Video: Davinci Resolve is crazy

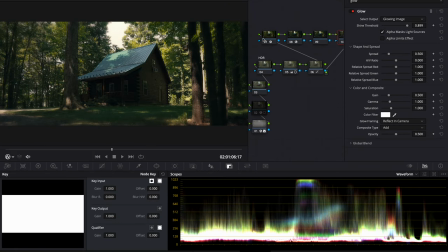And then before our 709 transform, I am going to highlight in here a little more with a power window, just because it looks a little dark in there.
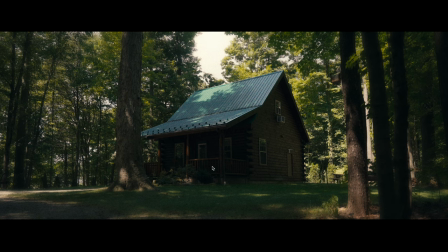Seems clear to me that something's going to be going on in this house, and it looks really dark right here.
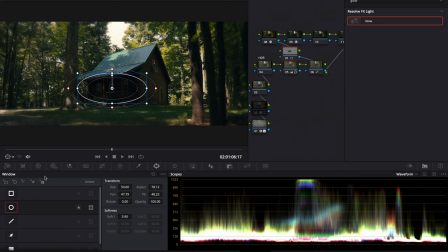And we have the information there. So usually I bring up exposure here in different ways, but let's just try the gamma. Maybe I'll just feather it off a little and bring down the shadows just a touch, just because we brought up the gamma, which brought up the shadows a little.
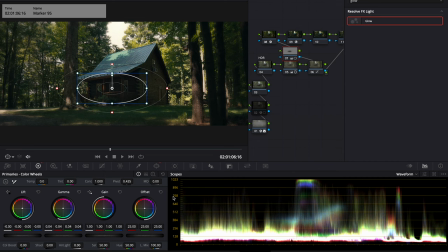So that is looking good. And again, maybe I might just bring this down just a touch.
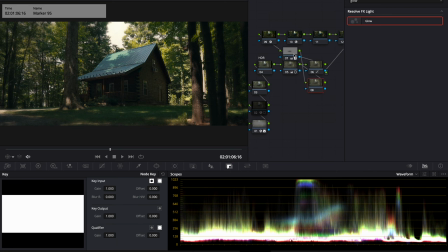We can add one more. Let's clean up this node graph.
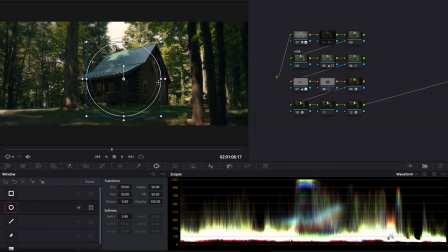Still before our 709, and I just want to bring down the edges.
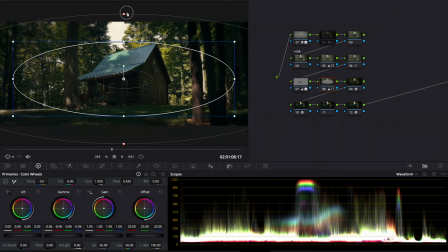So I'm going to bring it down, bring down the gamma, feather it out. And this looks more like we're creeping in at the house. A little hot on the highlights here. So I'm going to go into our HDR and I'm going to bring down our highlight just so it's not clipping.
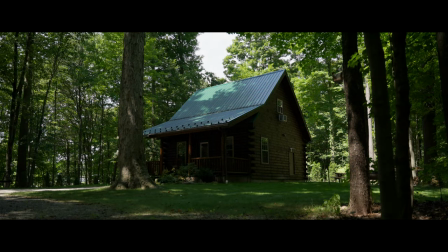So now this is no longer clipping. Brought it down just a touch. Rec 709, HDR adjustment, contrast, and color temperature.
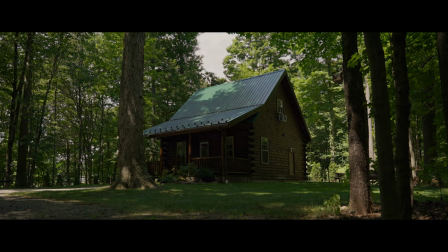This brings down the highlights and the curves a little bit. Power window on the front of the cabin.
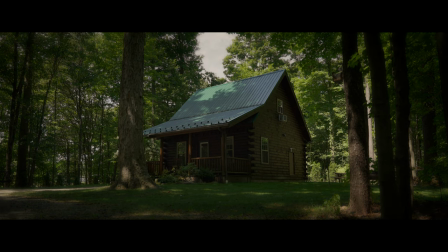Vignette, blur, glow. So we have everything on, and then we just have our dehancer to bring it all together.
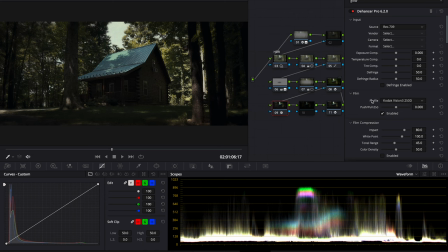And then from there, if you wanted, we could put our film look, and in this case, I may bring down our contrast a little more.
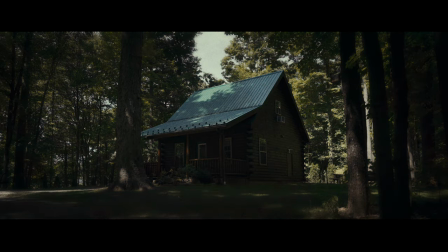And we have, this is just with the print, and then this is with the film look, a little more eerie.
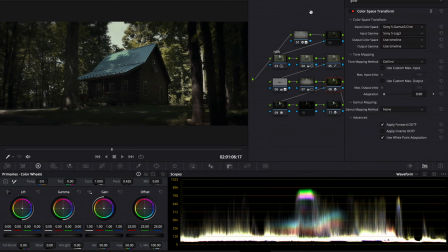Let's go back in and ektachrome. So this is with ektachrome, with no film look.
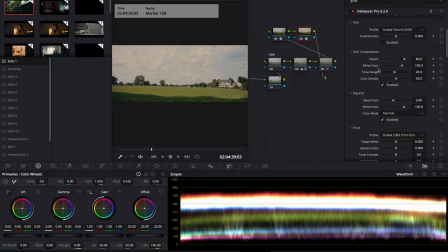You get the idea. This is a scenario where I don't think film compression is useful because it's very flat in the sky and this kind of just flattens it out even more.
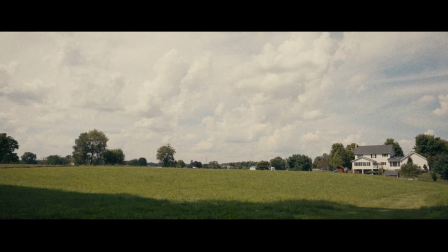And we're not like anywhere near clipping, so we get like more definition in the clouds here. And then let's see what we can get without dehancer.
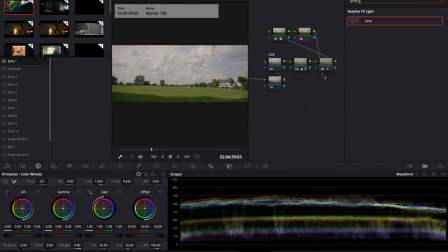And this time I am going to put another color space transform from 709 to
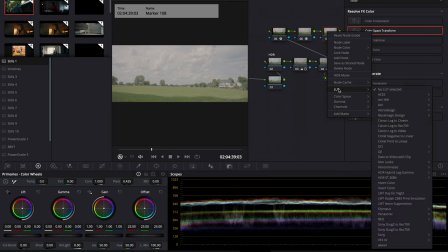Cineon and then add the built-in LUT. And then I'm going to pop some grain on here. And in our HDR, I'm just going to lower our exposure a little bit in the global.
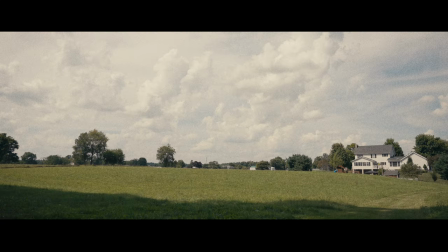So we have built into Resolve in the subway.
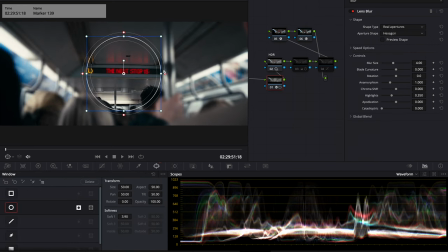Again, I might add this lens blur, invert this, Maybe bring it in even more.
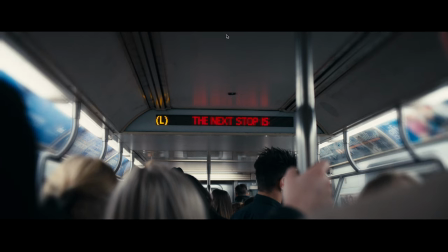It's a cool move that you can make. It kind of makes it a little more interesting. Same thing here. No lens blur, lens blur. Maybe we'll end on this clip. We got to get out of here soon. It's getting late and my butt hurts from sitting in this little mini chair.
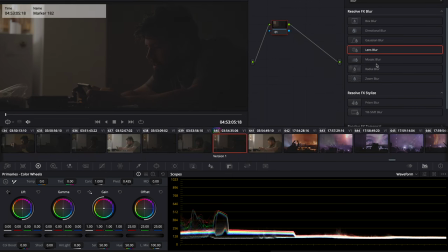We'll start from scratch. Convert this to 709. Wicked dark. We're going to bring up our exposure a lot.
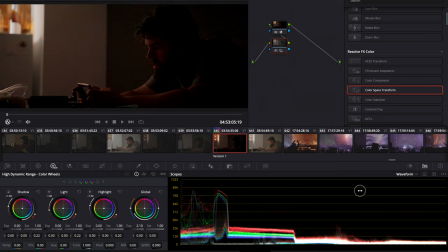Let's just crank this exposure. I don't know if that's salvageable. I don't know what was going on here.
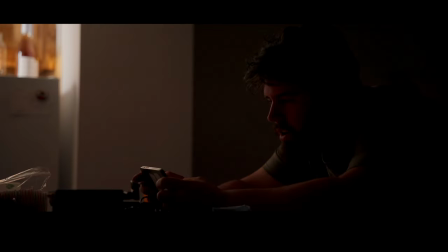This is insanely noisy. Try noise reduction. Okay, maybe. I'm going to bring up our shadows a little bit.
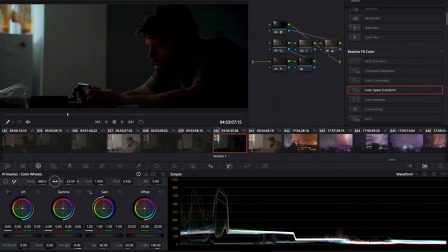And just adjust our color temperature. Green sometimes does really look good, adding green to some shots. Just added a little bit of green to here. And you can see in the scopes right here on this wall, which is white, there's a little bit of green peeking through.
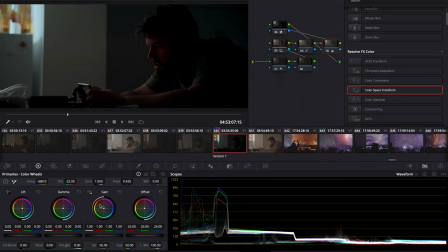And I'm a little looking too saturated, which might be the light coming from my phone.
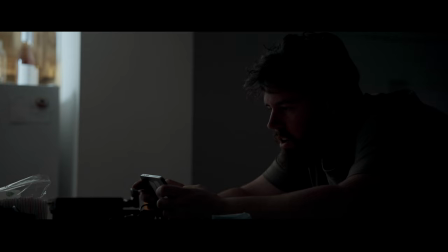So I'm going to turn down the saturation a touch. And we're looking at something like this. Still think it could use Dehancer.
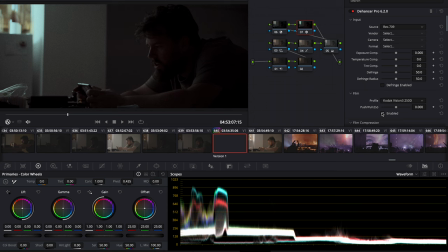And that's an improvement. And as always, let's turn this off and turn the print to Kodak. Once again, Dehancer, working some magic. All right, so I am spent on this. Hopefully you learned some things in there. While Dehancer is not the only way to do it, it's an extremely valuable piece of the puzzle that is like a no-brainer if you're running any footage through DaVinci Resolve. You can go to a really crazy look, or you can really have it be subtle like what we were looking at today.